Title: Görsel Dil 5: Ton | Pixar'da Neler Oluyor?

Çizgi şekil ve perspektifin yanı sıra, izleyicinin bakışını yönlendirerek öykü noktalarını desteklemekte kullandığımız bir diğer araç da tonlama.
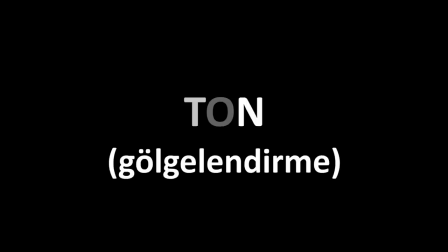Ton dediğimiz şey gölgelendirme olarak da bilinir. Sahnedeki öğelerin parlaklık ve koyuluğunu ayarlayarak hem izleyicinin bakışlarını yönlendirebilir hem de belli bir ruh hali yaratabilirsiniz.
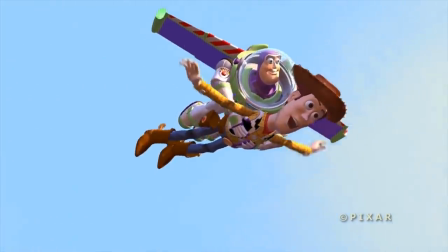Parlak değerler, ferah, eğlenceli veya kaygısız bir duygu yaratabilir.
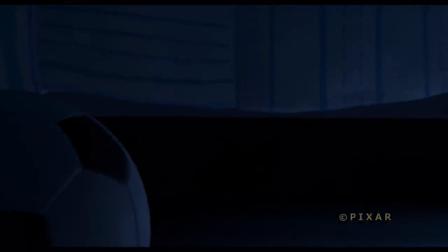Koyu değerler ise gizemli, mutsuz veya tekinsiz bir atmosfer yaratmakta kullanılabilir. Bir diğer kavram da zıtlık, yani kontrasttır. Kontrast birbirine komşu olan parlak ve koyu değerler arasındaki farktır.
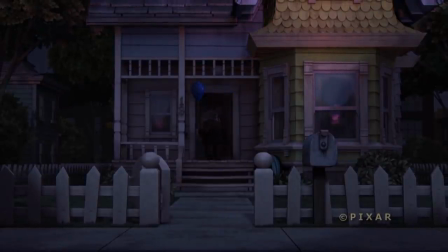Düşük kontrast, parlak ve koyu değerler arasında çok büyük bir fark olmadığı anlamına gelir.
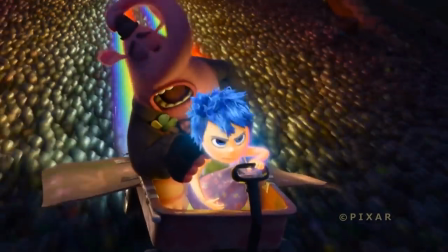Bu, dingin ve sakin bir hissiyat yaratabilir. Üksek kontrasta ise çok parlak ve çok koyu renkler yan yanadır.
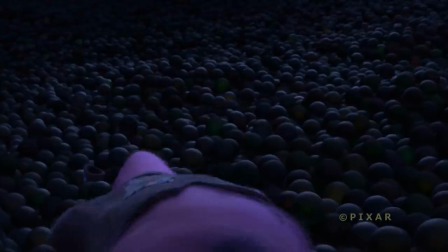Bu heyecan, drama, endişe veya çatışma hissi yaratmakta kullanılabilir.
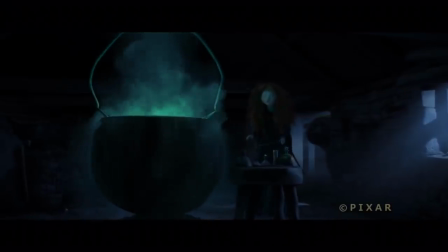Kontrast da izleyicinin bakışını yönlendirmek için kullanılan bir öğe. Çünkü gözlerimiz doğal olarak önce en yüksek kontrastın olduğu yöne kayar. Bu bilgiyi fiiliyatta görmek için sanatçılarımıza soralım, gelin.
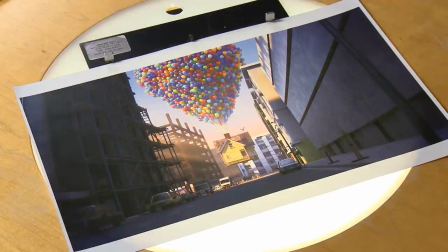Yukarı Bak filmine ait bu resimde ilk olarak tek nokta perspektifi, gözümüzü resmin odak noktası olan Carl'ın evine yönlendiriyor. Ön plandaki her şey karanlık. Bu bir anlamda çerçeveleme işlemi görüyor.
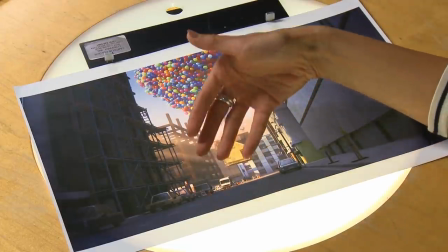Arka plandaki renklerin parlaklığıyla da bir yükselme duygusu yaratılmak istenmiş.
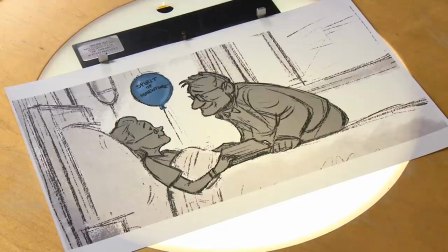Bu resimde iki temel değer görüyoruz. İlki arka plandaki orta acık griden oluşan değer.
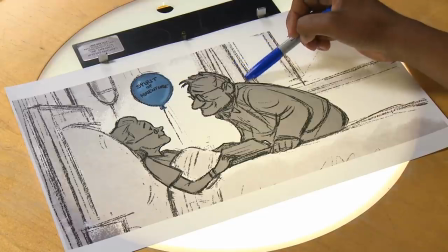Bu diğer her şeyi bir arada tutuyor. Ve şurada ise parlak bir gölge var.
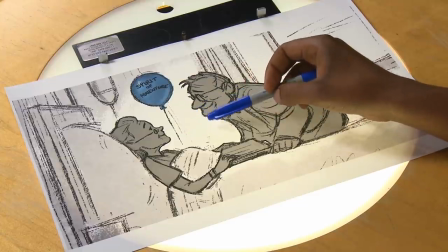Parlak ve koyu değerler arasındaki zıtlık gözümüzü derhal buraya kaydırıyor. Resimdeki en koyu öğeler karakterler.
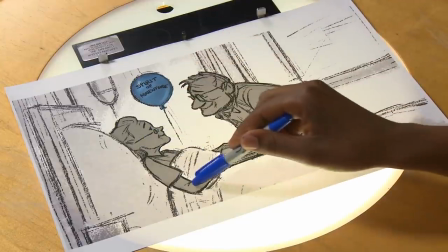Koyu gri renkleri bu parlak bölgeyle komşu. Bu da bize tam olarak nereye bakmamız gerektiğini söylüyor.
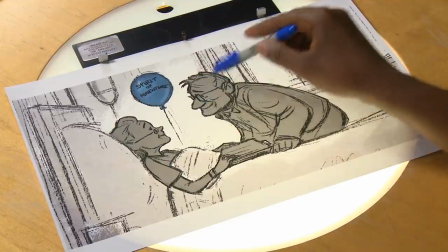Arkadaki açık gri tonlama ise gözümüzü çerçevenin kenarlarından alıp asıl odağa doğru kaydırıyor.
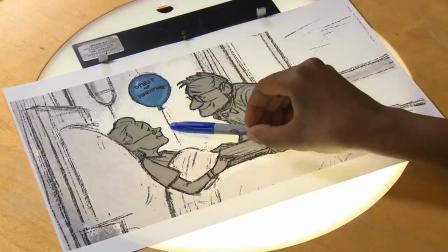Bunu burada görebiliriz. Ton değerleriyle oynamak eğlenceli bir şey.
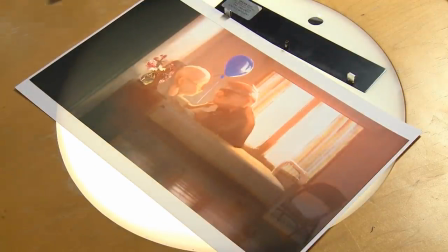Mesela bu karakterler arka plana göre koyu renklerler ama oda da çok karanlık. Resimde bu ayrımı nasıl yapacağız?
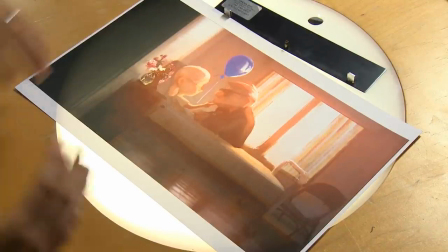Biz de düşündük ki dışarıdan gelen bu ışık sütunu karakterleri aydınlatmak için güzel bir yol olabilir. Ayrıca bir gerilim noktası oluşturuyor.
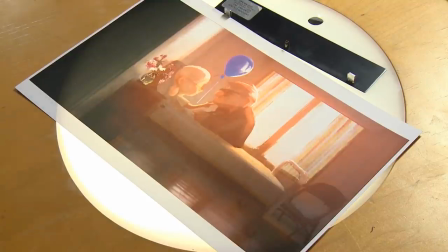Aydınlığa karşı karanlık gibi. Bu ikisinin buluştuğu bölge bir enerji yaratıyor. Karakterlerin üstündeki güçlü border ışığını görüyorsunuz.
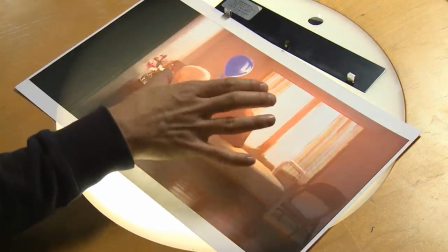Bakışınız aslında buraya çekiliyor. Çünkü eylem ve çatışma resmin bu kısmında gerçekleşiyor. İşte tam burada. Arabalar 3'e ait bu sahnede ton nereye bakacağımızı hemen anlayabilmemizi sağlayacak şekilde kullanılmış.
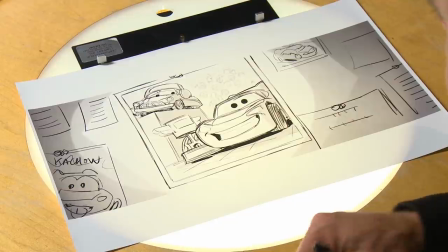Ama sadece gri tonlanmış bölgelere baktığımızda ilginç bir şeyle karşılaşıyoruz.
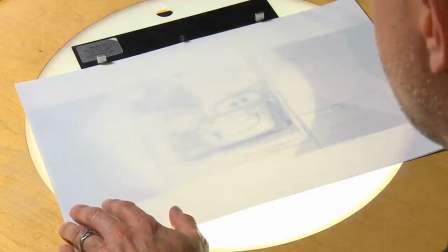Bu çizimleri yaparken tonlamaya gerçek ortamdaki ışıkla aynı şekilde yaklaşıyoruz.
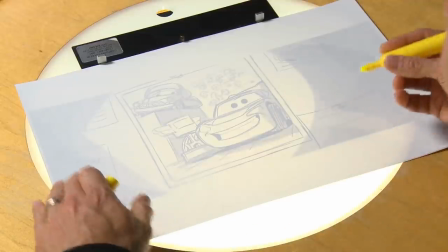Dikkatli bakarsanız tonlamayla beraber oluşturulmuş bir takım şekillerin nereye bakacağımızı belirlediğini göreceksiniz.
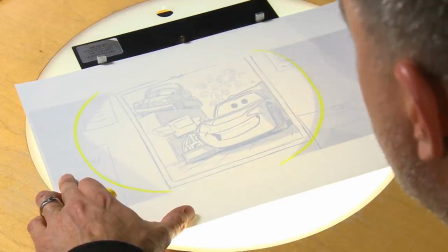Birinci tonla böyle kocaman bir daire oluşturulmuş. Bu sayede gözümüz parlak ve yüksek kontrastlı bu bölgeye doğru kolay odaklanabiliyor.
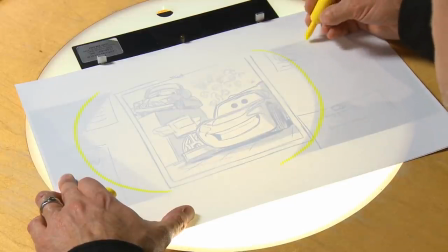Desen ve çizgilerin büyük kısmı burada yer alıyor. Diğeri biraz daha belirsiz ama burada yine tonlamayla oluşturulmuş ikinci bir kutu daha var.
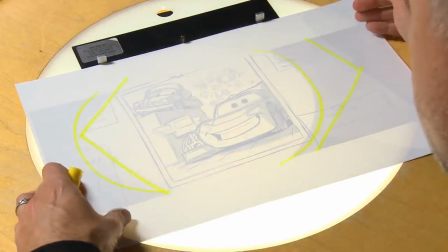Bu farklı dinamik, farklı bir dinamik şekil. Tekrar edeyim, burada ton bir şekil olarak kullanılmış.
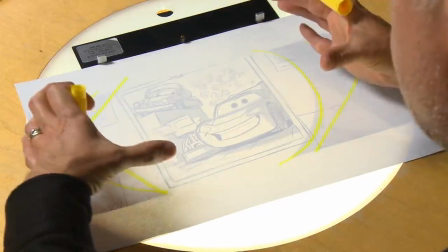Sanki bir spot ışıkla yaratılmış gibi duran bu ışık adası sayesinde bir sahne ve yön duygusu yaratılmış. Bu da odaklanmamızı kolaylaştırıyor. Bu resimde tonu biraz farklı kullandım.
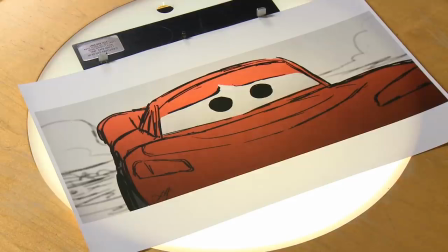Burada daha ziyade duygu ön planda. Bu, McCoy için üzgün bir an. Bütün gün sahilde yarıştıktan sonra Storm'la yapacağı yarışı kazanmak için yeteri kadar iyi olmadığını, yeteri kadar hızlı olmadığını fark ettiği sahne bu. O yüzden buradan yukarı doğru hafif bir renk geçişi var, yani degrade var.
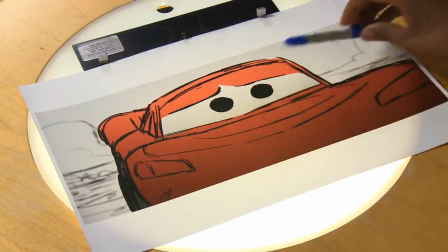Ve bu insana neredeyse bir başarısızlık, bir kaybedilmişlik duygusu veriyor.
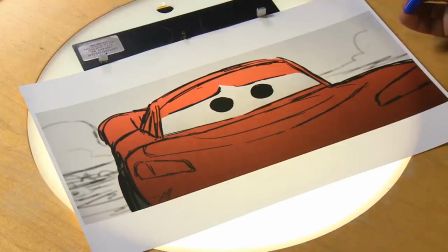Degrade aynı nesne üzerinde bir değerden başka bir değere geçiş demektir.
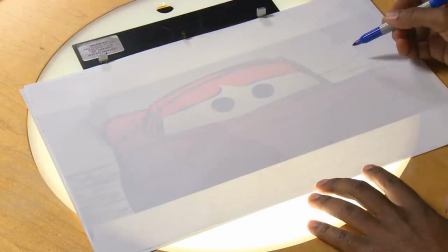McQueen'in buradaki şekline bakacak olursanız şeklin bir bütün olduğunu göreceksiniz.
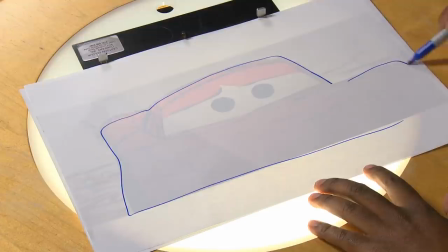İşte bu şeklin üzerinde tonu degrade yaparak kullandım.